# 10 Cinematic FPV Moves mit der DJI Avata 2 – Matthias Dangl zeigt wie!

Ready to achieve some new cinematic shots with your FPV drone? Here are 10 moves to inspire you.
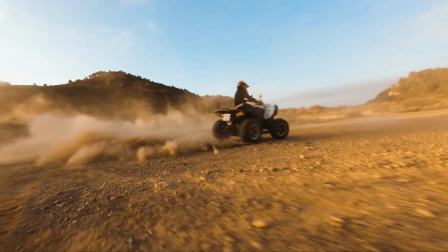The skydive is a simple move from the perspective of a skydiver, just fly high up and remove throttle when pitching forward.
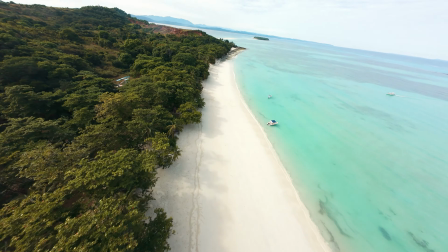[0:20]
As soon as you come closer to the ground, you can start adding throttle again to start moving with the landscape.
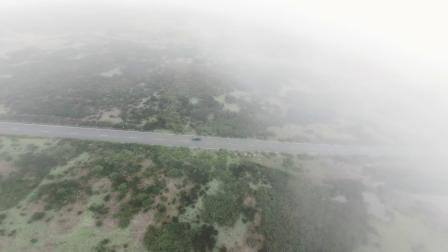[0:26]
It looks even more epic when you start from the clouds. This shot feels like the viewer is the skydiver who soon arrives at the location. So, it's perfect to introduce the location of a new scene. Orbit your subject while keeping the camera centered at it.
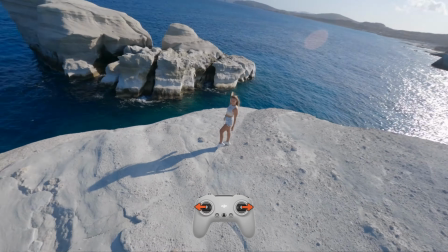[0:39]
It highlights the subject from multiple angles, adding depth and perspective. Maintain a consistent speed for a smooth, professional look.
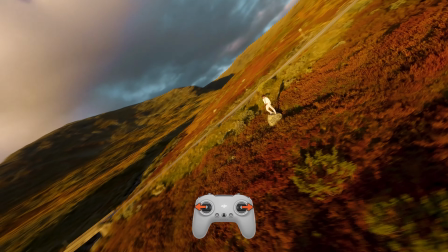[0:47]
To make it easier, you can start from further away and then transition into the orbit by pushing yaw and roll into the opposite direction. Try to smoothly adjust yaw and roll during the whole orbit to keep your subject centered. You can even level up your orbit when you start with approaching your person.
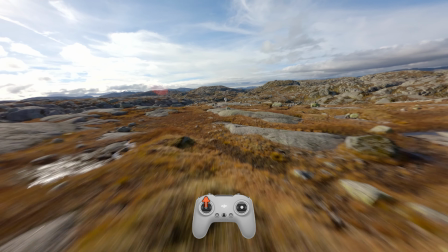[1:03]
This builds lots of tension because the viewer feels like he's flying against the subject, but right before hitting it, start your orbit.
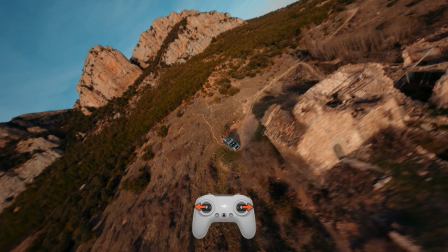[1:11]
This will also reveal the whole location for the viewer after he only saw it from one perspective in the beginning. An even more complicated shot is the no-look orbit. You have to orbit your subject while flying through obstacles that you can't see. It works exactly like a normal orbit, but for this move, it's important to get a feeling of the location,
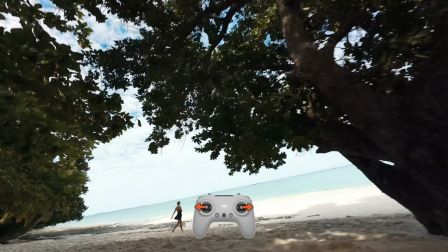[1:31]
because you have to imagine all the obstacles that are above, below and on the right side without even seeing them. This is by far the most difficult orbit, but also the most captivating one.
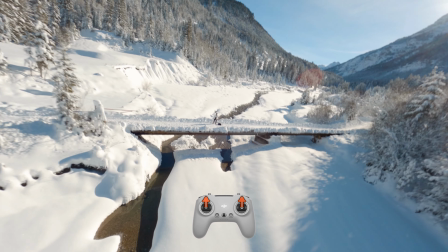[1:41]
With a 180 flip, the ground and sky swap places, which can be visually stunning and disorientating in a captivating way. Use this move to showcase a dramatic turn of events or to transition between different scenes. But with all of these and the following movements, we have a problem. Our FPV drone doesn't record any useful sound. Here are 3 ideas how you can use sound effects for your FPV clips. First, we want the viewer to feel the environment.
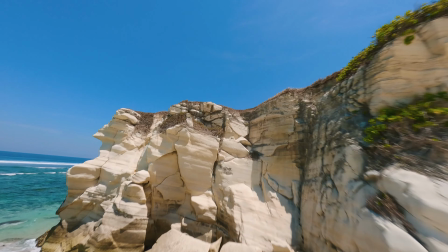[2:07]
This is why we have to use an ambient sound. Then the most important sound effect for FPV drone videos is a whoosh.
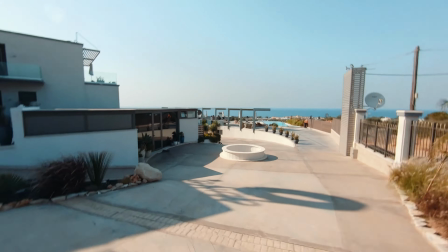[2:15]
Use them to highlight fly-throughs and let the viewer feel how close it was.
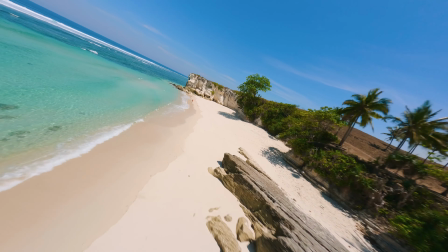[2:20]
Last but not least, add Foleys. What are the most important objects in your videos?
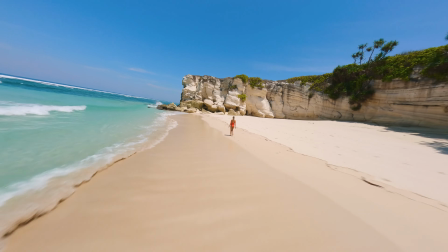[2:25]
The waves? Or maybe your friend running? The sound often makes more than 50% of your video.
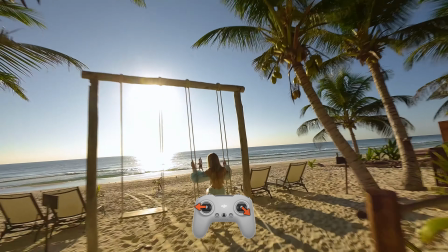[2:33]
The 180 drift keeps the subject at the center of the frame while providing a dynamic rotating perspective.
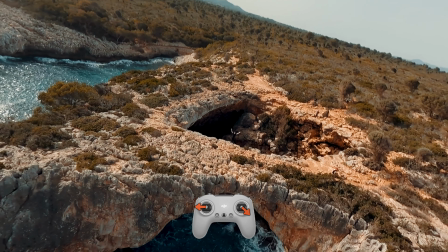[2:40]
It looks especially stunning while flying through gaps. It's a move that needs more training, because you have to precisely adjust yaw and roll of your drone.
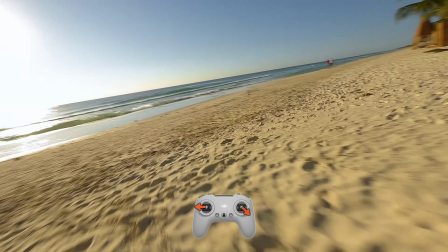[2:48]
Start while flying straight and then start the move as soon as you're close to the subject. If you own the DJI Avata 2,
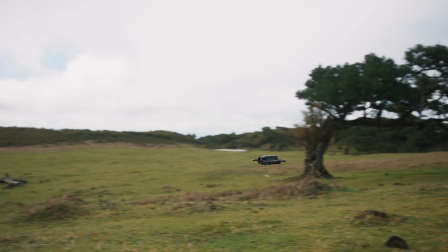[2:55]
it will be more easy to do this shot because on the Motion Controller 3 you can easily activate the Easy Acro feature and find 180 drift.
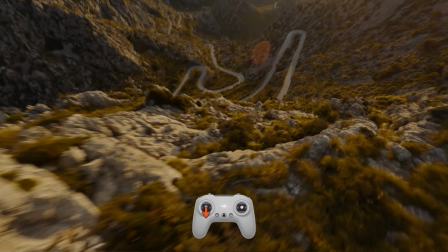[3:04]
The dive is a high-speed descent from a significant altitude, typically down the side of a cliff or a building.
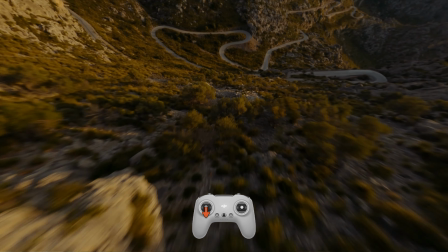[3:09]
It creates a sense of excitement and keeps tension during the whole clip because the viewer fears that the drone will hit the wall or the rocks.
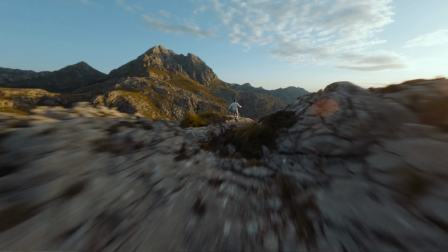[3:17]
The best way is to start from a high position and smoothly transition into the dive by removing throttle.
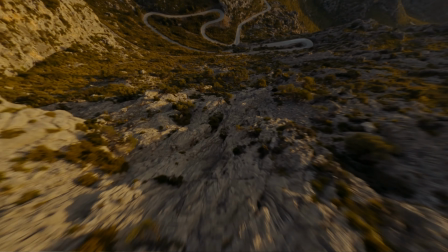[3:22]
Then all you have to do is slightly adjust the throttle again to avoid hitting the surface. Also, when diving, make sure to keep visual line of sight to maintain good connection and not lose your drone. The split S is an FPV freestyle move, which will also bring you cinematic shots.
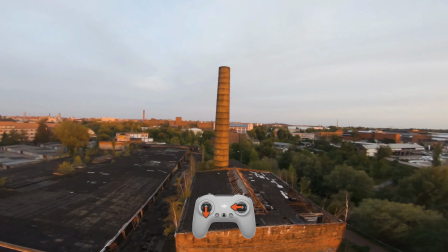[3:38]
You start by approaching a building while maintaining the same altitude.
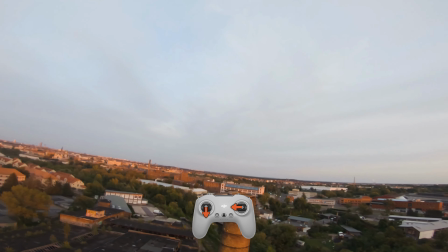[3:43]
Then at the same time, you remove the throttle, do a 180 flip and adjust your pitch so that the bottom of your FPV drone faces the building.
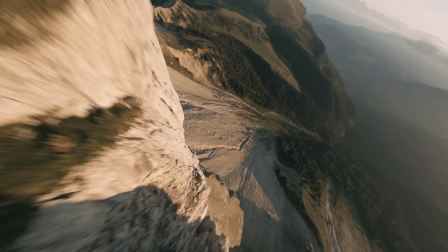[3:53]
After that, it's just a regular dive, where you have to adjust your throttle to not hit the surface.
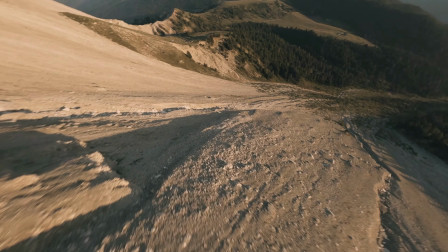[3:58]
This perfectly transitions from a calm scenario into an action-packed scene.
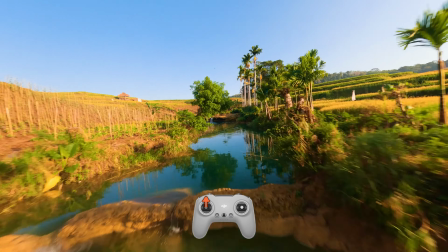[4:03]
For a low-pass shot, all you need is an interesting landscape. A beach, rocks, river, whatever.